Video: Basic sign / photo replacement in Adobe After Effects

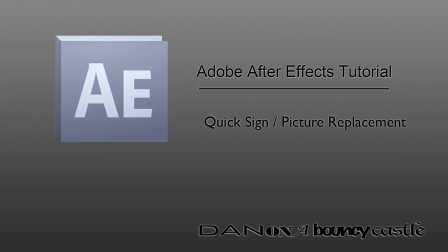[0:00]
Hello YouTube and Mr Fornks, what a lovely day it is. It's probably not lovely when you're watching this, but it's quite nice today.
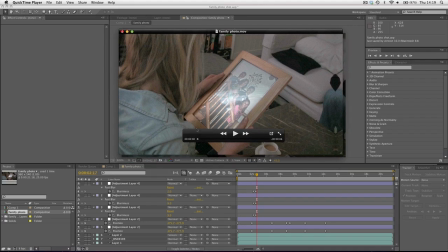[0:08]
Some of the best visual effects are most certainly the ones that you don't notice. In my short film Amnesia, there was a shot in which Lily, or Florence,
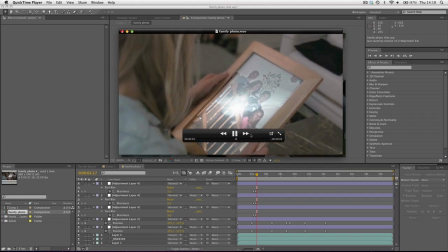[0:18]
the character, looks over her shoulder to see this family picture.
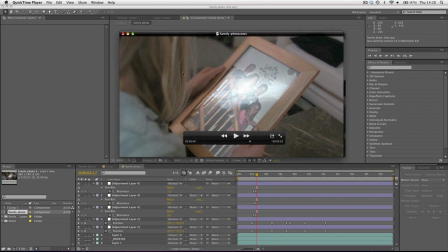[0:23]
Now, when we were filming, it was an improvised film. We knew we wanted to make a film on holiday-rided, and I forced them to be involved. So I knew that we were going to have to face some problems which could only be solved through visual effects, for instance.
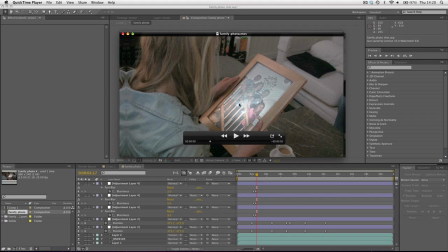[0:39]
She needed to look at a picture of the family, but we didn't have a picture of the family, and we had a camera, obviously, because we filmed the film, but we had no way of printing, no way of doing anything so the idea was to VFX the picture in and
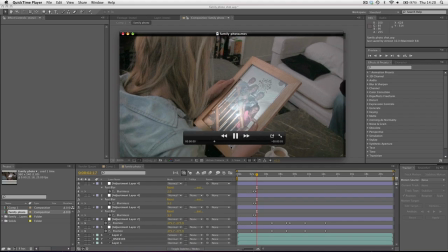[0:58]
I'm just going to do a simple breakdown into how I created this shot and how I put the picture into the shot.
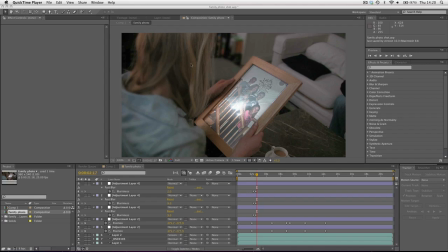[1:06]
Now I'm not going to recreate the effects step by step but basically go over the idea behind solving it. What I did first of all was I exported a screenshot into Photoshop. Once I had a still image which looks something like this I then took
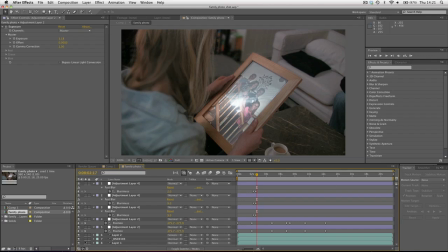[1:26]
the picture that I took on holiday as well and I cropped it and positioned it
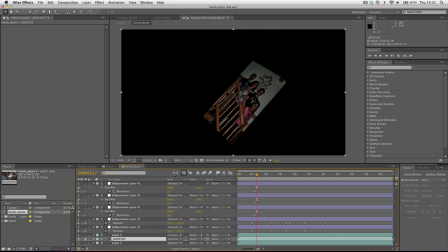[1:36]
using either a warp tool or a 3D or I made a 3D layer so I could position it so they lined up with the shot
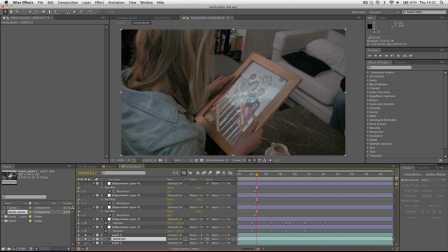[1:44]
below and then over the top of that I added in the original reflection if you look you can see that we did have some reflection on there so I literally traced that round with the pen tool and put it over the top with weakened transparency so you can see we still got this reflection going on here.
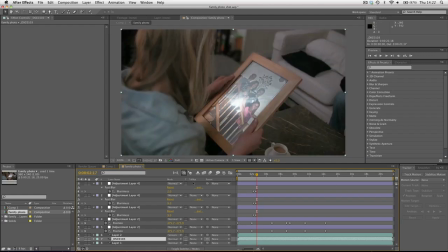[2:04]
The next thing I did I added a glow layer which you can see I've animated a little and it moves around just so it looks like we do actually have some reflection going on. And obviously this all looks lovely and cool but there is noticeable
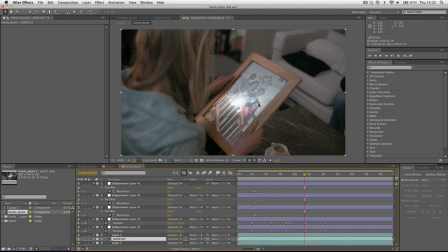[2:19]
problems mainly that it's completely static and it kind of does look like a 2d image. The next thing I did I added some depth of field, you can see there's some blurring around here. I just used some adjustment layers, you can see I made this bit a little more out of focus and the idea was just to fake a little bit of depth of field so that the shot looked a little bit more impressive.
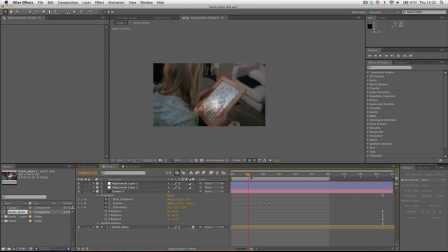[2:39]
I took, I pre-composed all of them layers into this composition which as you can see has some kind of camera shake. The actual photo, this still image, which is the composition, I used a video copilot preset,
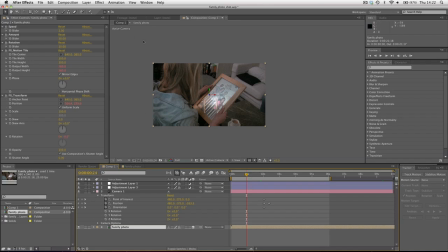[2:57]
which allows you to add some basic camera shake, and I just set the slider speed down to about 2. If anything, it's over the top, and if I were you, I would get rid of that kind of speed, just set it to about 1, just so it has a tiny bit of movement.
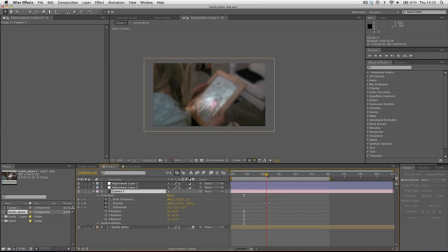[3:13]
Then I animated a camera. This camera was used to zoom in to create this zoom effect. It was a very handheld style film. So I animated a camera that zoomed into the footage, temporarily went out of focus.
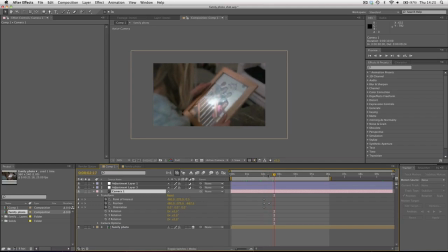[3:29]
The way I did the focusing was I just actually added an adjustment layer that blurred the image temporarily and then unblurred it so it looked like the camera was zooming in and then refocusing. Just quite simple, obviously. There you go, the fast blur.
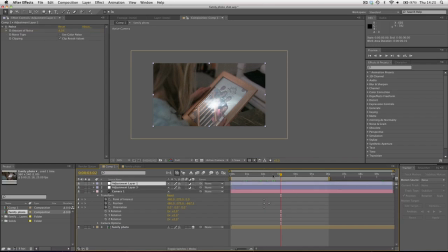[3:46]
And then I added some noise so that it looks like video footage as opposed to a still image. I'm a big fan of noise. I'm very popular.
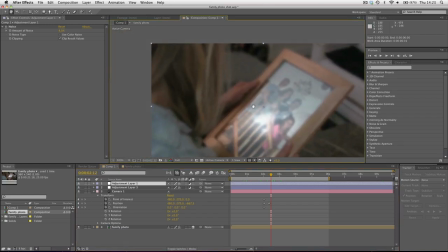[3:54]
I'm a big fan of noise, some people hate noise, some people go out of their way to remove noise, but I quite like it in my films.
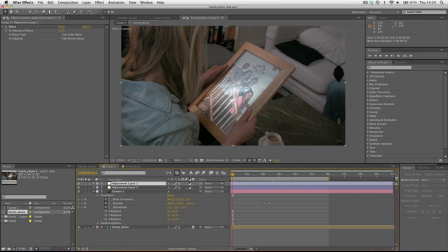[4:01]
I always add it in, unless there's lots of noise actually in the shot, in which case it's disgusting, and I hate it.